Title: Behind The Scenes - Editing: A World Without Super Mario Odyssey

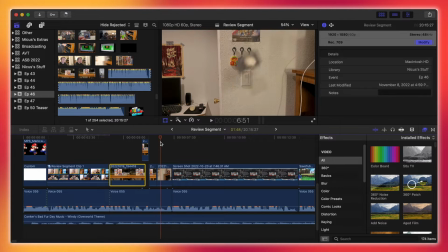749s
Is that the same as the actual final shot? It might be, I'm not sure, I don't really care. But I think there are a couple takes where I was throwing it against the wall.
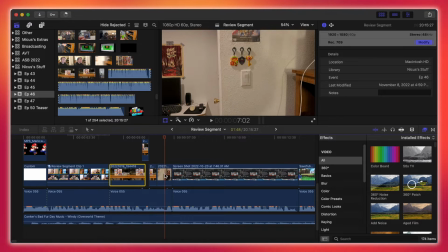757s
It was, I don't know, it wasn't as, like, impactful as I wanted it to be, but, you know, it's fine.
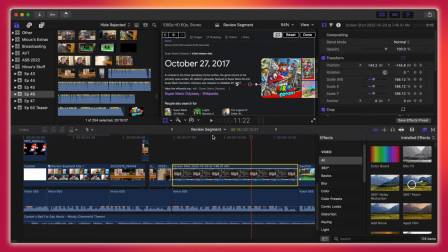763s
Then we just have this shot, you know, keyframe, la-di-da, and, you know, that's what a lot of the beginning of this episode is.
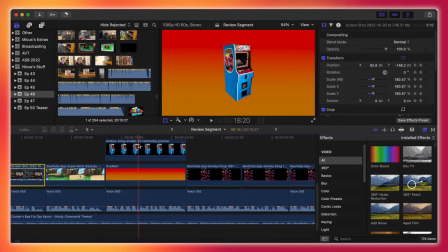773s
It's really just keyframing, which, as I've said multiple times before, you know, keyframing isn't hard, just takes a while.
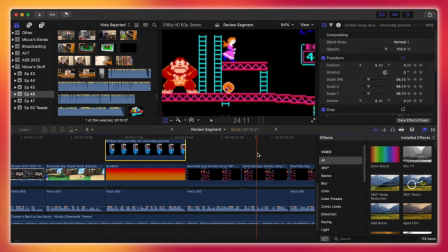778s
It's arcade cabinets keyframed to get the Mario gameplay, or the Donkey Kong gameplay, my bad.
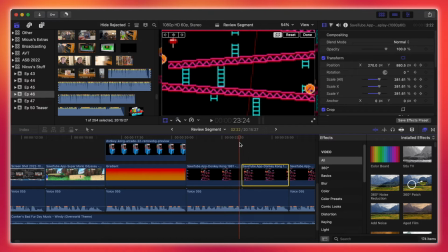784s
And that's also got keyframing. So like this one, you know, it moves from Mario to Pauline and Donkey Kong.
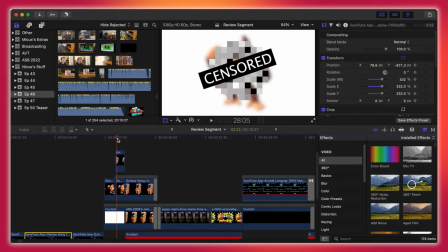794s
Then we got, let's see, for the censored part, what I did was,
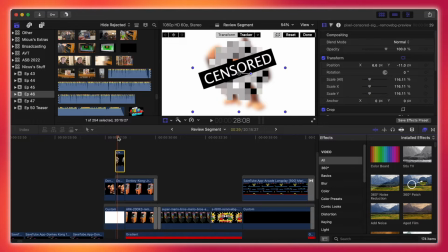800s
so whenever I say sex, this censored thing pops up, and then also to kind of keep Donkey Kong blurred, really simple Gaussian blur that just makes him look like he's actually censored,
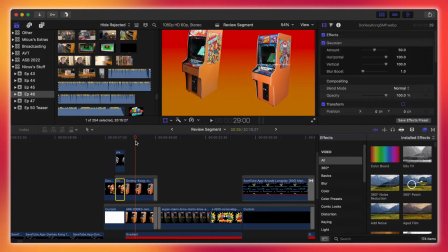812s
because, you know, we can't be showing Donkey Kong to the kids. Then more keyframing. Oh, there's the watermark there. Dang it, I wish I had noticed that beforehand.
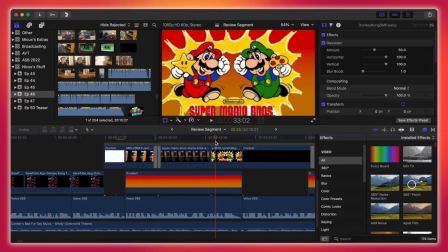820s
But yeah, you know, just keyframing, more keyframing, zooming on Luigi, Mario Bros.
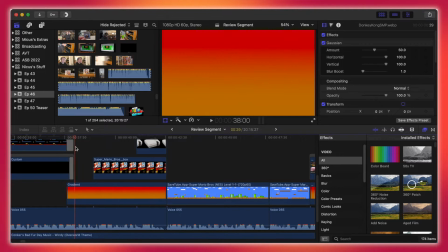826s
Gameplay. And, you know, another issue that I ran into, I was trying to make interesting looking keyframing.
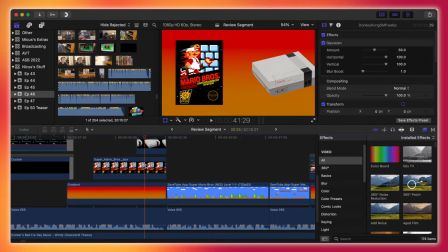834s
Like, at the beginning, you know, it was pretty easy, like, oh, it can come out from the side. Then we got Mario 1 gameplay.
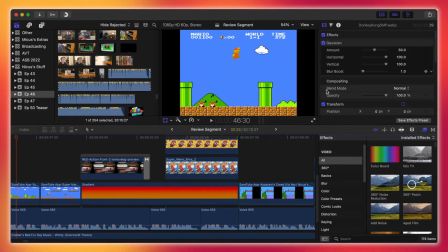840s
I'm pretty sure the raw footage is,
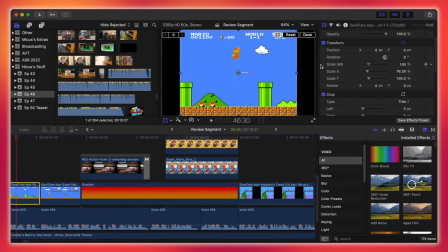844s
I'm pretty sure the raw footage was like 16, yeah, the raw footage was 16 by 9. This is the same Mario 1 clip that I used from Super Mario Galaxy is pretty good.
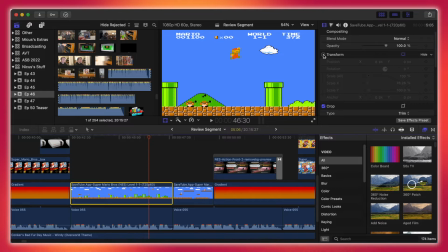858s
And for some reason, it's in 16 by 9, but it's just that the game is stretched, so I just squished it back.
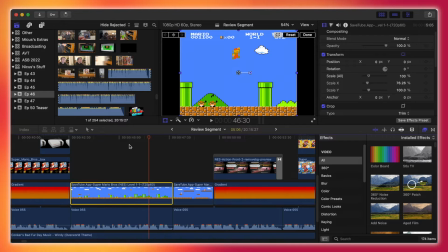865s
I don't think it's 1-to-1 4x3, but it looks, you know, good enough.
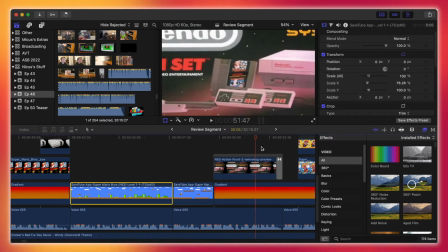868s
And we have more keyframing as we zoom out on the NES box.
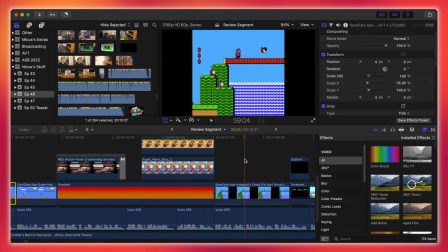874s
Then we have Mario Bros. 2 and 3. Again, keyframing, la-di-da.
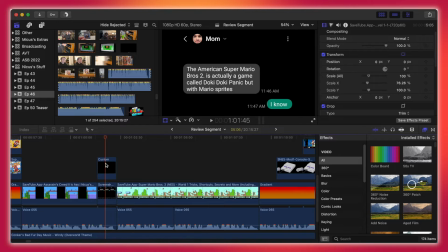882s
And then this is a funny shot. So for this, I had to have my friend Bo help. I just basically took his phone, added my number to it, and then on my phone I changed
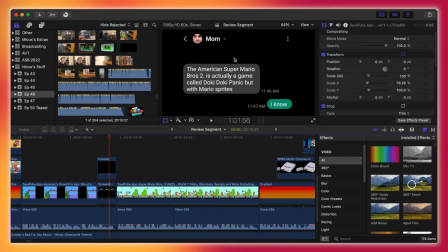896s
his name to Mom, and then I texted myself that, and I responded on my own too. And then that's also Brooks up there. It's the profile picture, just for funsies.
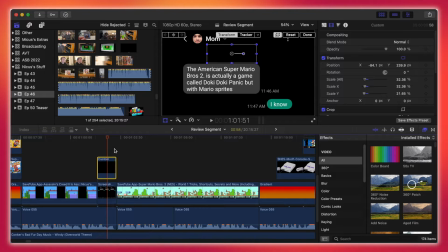908s
But you know, I didn't really want to actually ask my mom, hey, can you text me this? So it was just really simple to do it that way. And then I also added a black bar here to hide the date. It was Thursday, October 20th, but it wouldn't make sense for a video to come out on, I don't know.
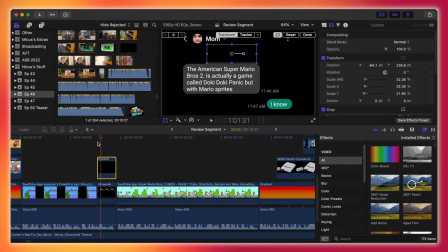922s
I don't really need this to be, I mean, it was implied that it took place on October 27th, so it'd be weird for it to say October 20th.
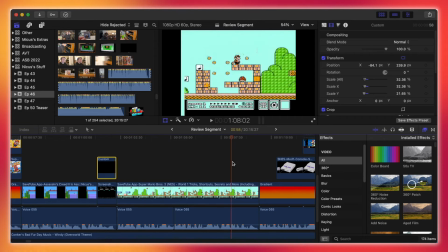932s
So that was just there to keep things simple. And then we have Mario 3, pretty simple.
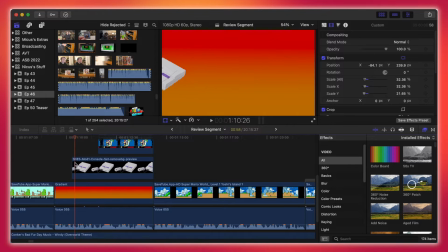939s
More keyframing. And again, you know, you can see I was trying to add variety. This one kind of rotates a little bit.
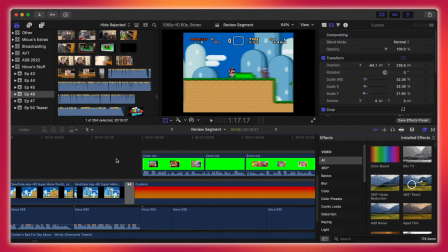946s
This one comes down from the top. And then we reach the green screen part.
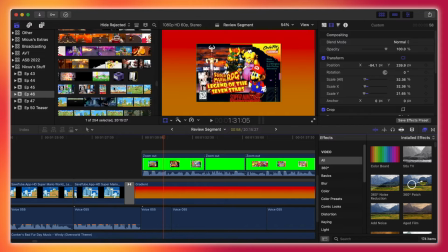954s
So basically what I was doing is when I was talking about
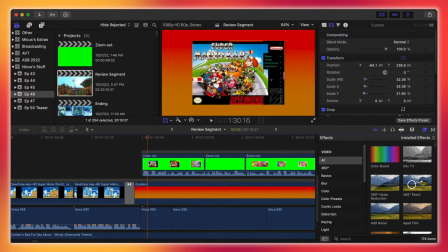959s
Mario's like spin-offs, I wanted like a, you know, like showing all the boxes, and then during it zooms out.
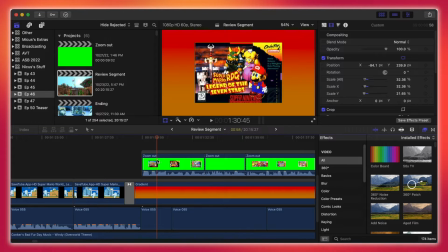967s
And I wanted like the boxes to, when the box changes, it's like the same size as the last one.
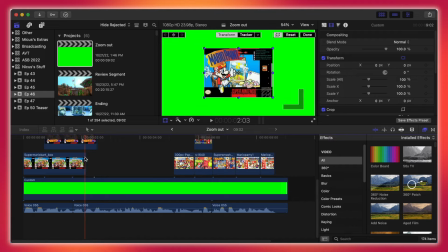977s
So for simplicity, I just went into a separate project, had a green layer, and then just did it all in that.
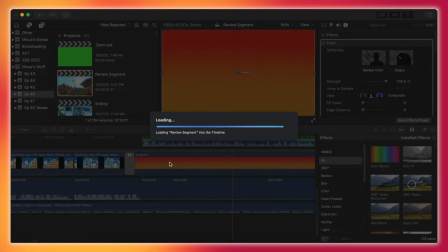985s
Then I just took it to the review segment, keyed it,
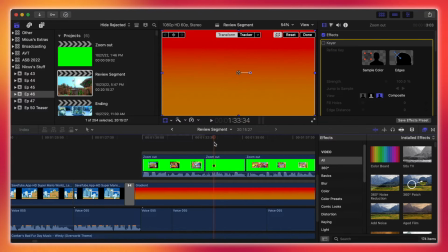992s
and then did the keyframe zoom outs. It looks pretty good for the most part.
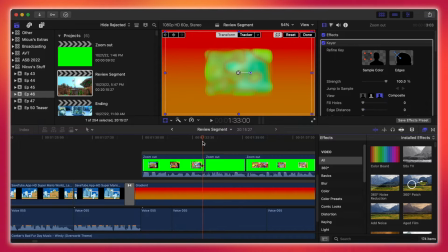998s
The one problem is whenever Yoshi's Island fades out, you can see some of the green. You know, that's a little annoying.
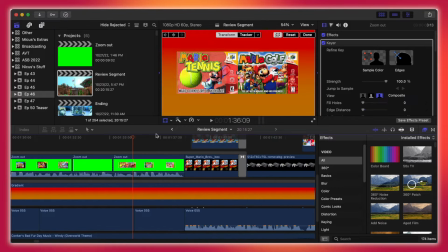1005s
But for the N64 games, it zooms back in.
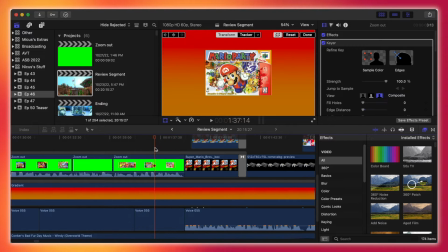1012s
I think, yeah, does a little twist out with Mario Party. Again, you know, keyframing, easy, just takes time.
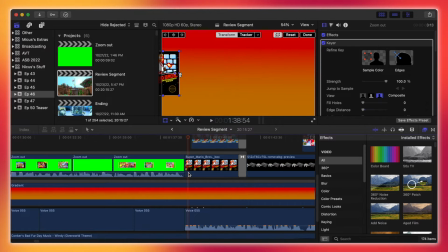1019s
And that's also pinnacle of this box, or this shot. You know, wasn't difficult, but man, I probably spent a good, you know,
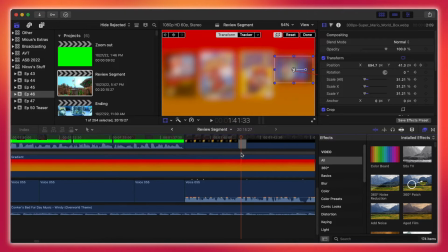1028s
5-10 minutes doing that, making sure all these blurs are synced up with each other.
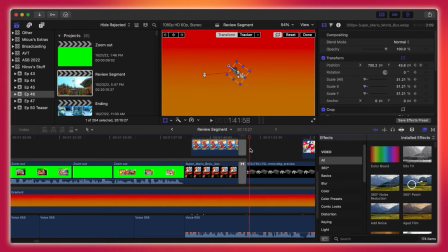1033s
And then in 64, that spins in just because, oh,
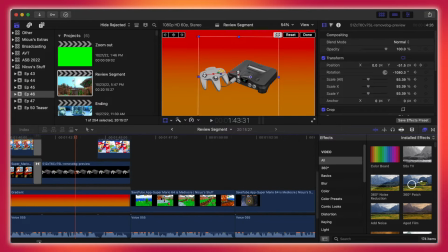1038s
it's more interesting than it coming out from the left as the other ones.
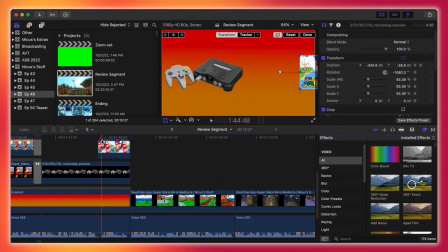1042s
I had it come out in the middle and then move to the left. Again, variety, trying to actually make it interesting, because not only is it more appealing if they have different transitions, but it's also more interesting to edit, instead of being like, oh, it's time to,
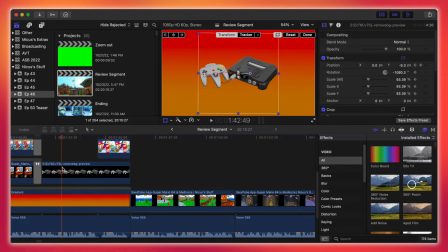1057s
you know, have the N64 start off screen and then come on screen from the side. You know, it's a little more fun to be like, oh, you know, this is a creative way that I can make the console, you know, come on screen.
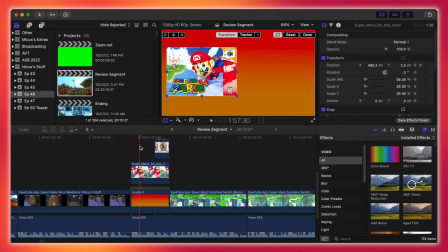1070s
We got Mario 64 gameplay, Mario Sunshine. This one just kind of pops in. I don't know, I don't really care that much. It's fine. And then we have the DS.
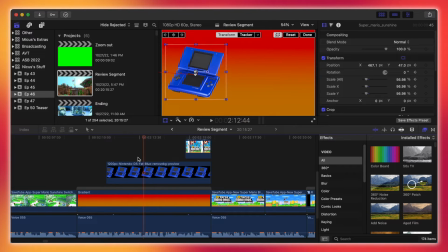1082s
I'm pretty sure, yeah, I just kind of stopped carrying around here. I was just like, I can't really think of any others.
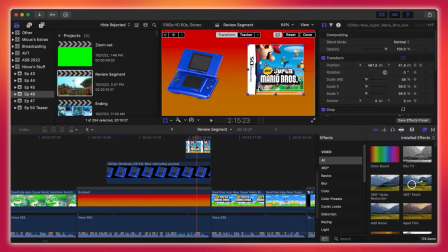1088s
But, you know, it still looks good. I mean, I at least think it looks good.
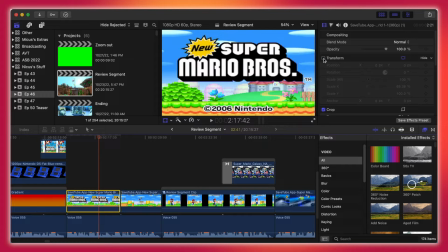1093s
And I think for this, like the New Super Mario, or not the, yeah, so like the Mario 1 gameplay, this was also stretched into 16:9.
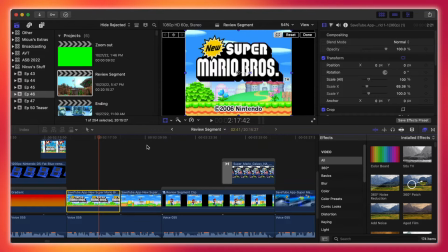1102s
That's really simple fix, just transform it, squish it back down.
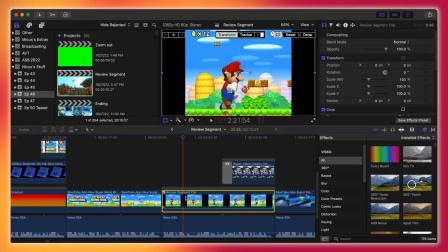1106s
And then this is a combine clip for some reason, or a compound clip.
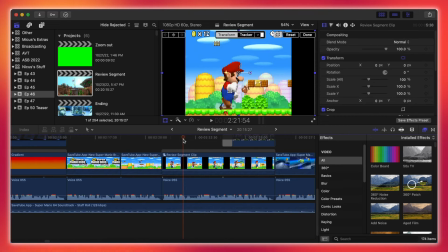1113s
Okay, I'm not sure why that was compounded together, but there's that.
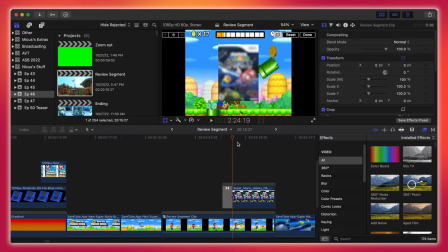1120s
And then there was the Super Mario Galaxy fade, and I wish I would have figured out how to make the edges, you know, not hard, but, you know, it doesn't really matter that much. At least I think so.
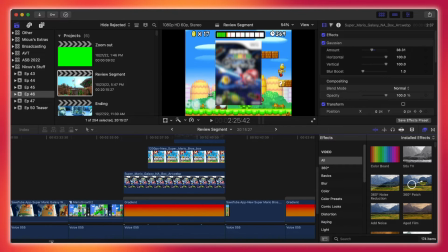1130s
Then we got Super Mario Galaxy, which is actually, yeah.
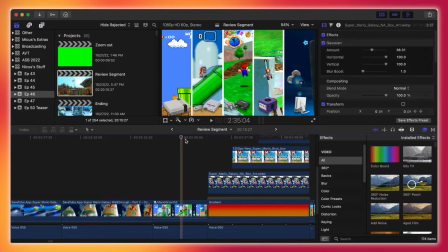1135s
And then we have this one. Took me a good, I don't know, like a 20 minutes.
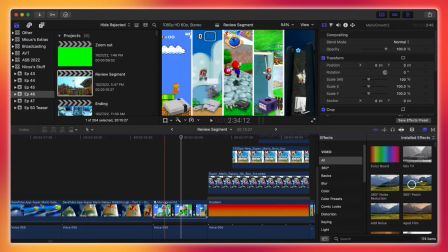1141s
This is a very funny one. So this is a compound clip. So compound clip.
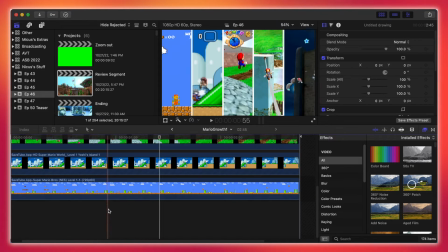1146s
So when we go in here, there's actually two compound clips. So in the bottom compound clip, at the top you have the white bars that separates each of the games.
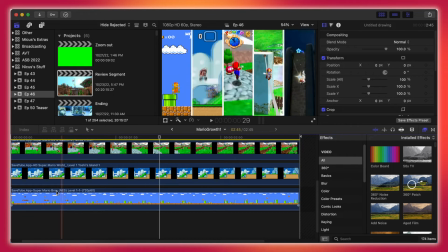1154s
So the point of the shot was to just show, oh, Mario's evolution. You know, we start with the earliest on the left and the, you know, latest on the right,
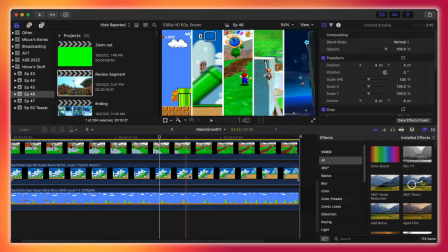1163s
to just be like, oh, you know, Mario's evolution was really apparent and was, you know, pretty impressive.
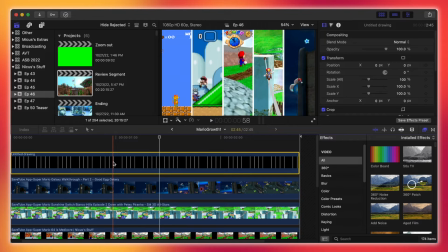1170s
So just to separate each area, I had the white lines. I just do that together in Google Drawings just because it's really, really fast and simple.
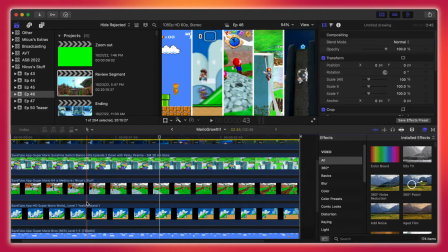1181s
And then, yeah, I just have gameplay from all the games, and I just had to, like, crop it to make it,
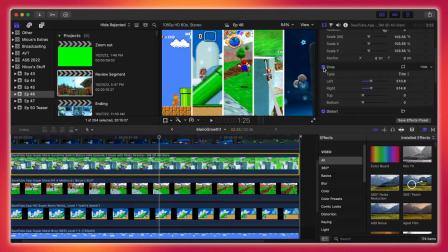1191s
yeah, I just cropped it to,
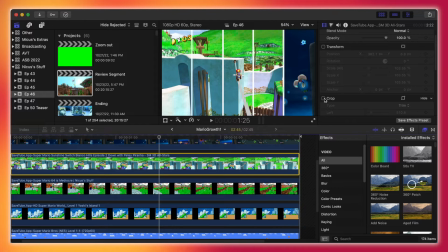1195s
you know, make it, like, fit within the confines.
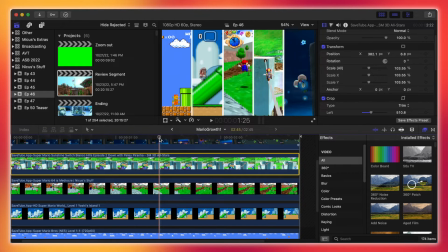1200s
I don't know why it took me so long to say that, but it, you know, just to make it fit within the confines of the white lines.
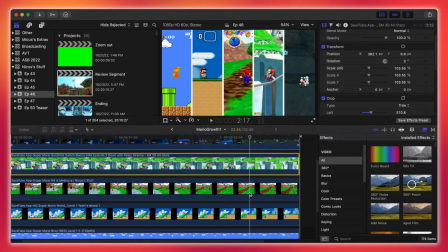1205s
Wanted to keep Mario in the middle, so you can, you know, be like, oh, you know, there's Mario.
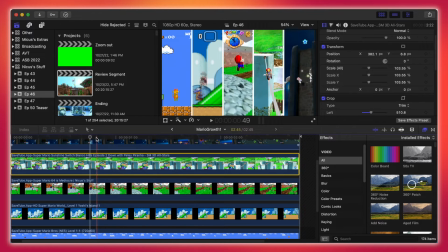1210s
You know, there's his 8-bit, 16-bit, 64, GameCube, and Wii versions.
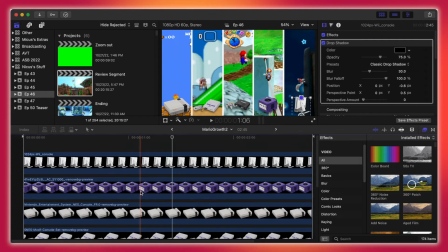1215s
And then after that, in its own separate layer, just because I didn't want, like, a billion layers, I have all the consoles.
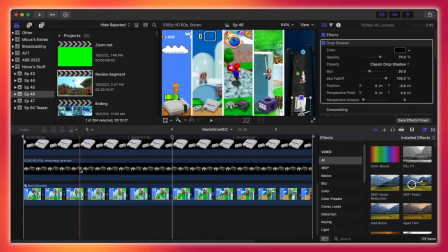1222s
Just put them there, add a little drop shadow to them. And the other annoying thing is that all the pictures of them that I could find on the internet had white background, so I had to go to a background remover.
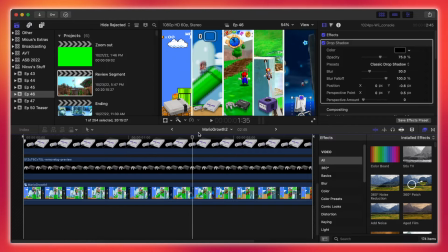1233s
Thankfully, you know, it doesn't take long, it's just tedious. Or, I mean, it's not hard, it just takes a bit.
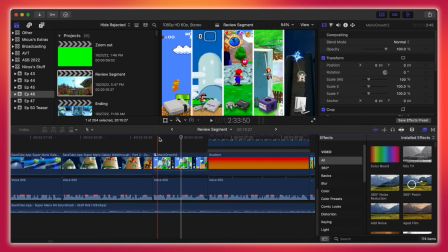1240s
That's what I was looking for. But, yeah. But in the end, it looks pretty good.
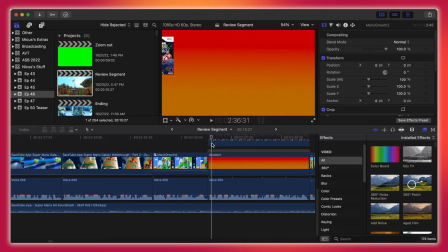1245s
You know, it looks really good, actually, dare I say, not to toot my own horn.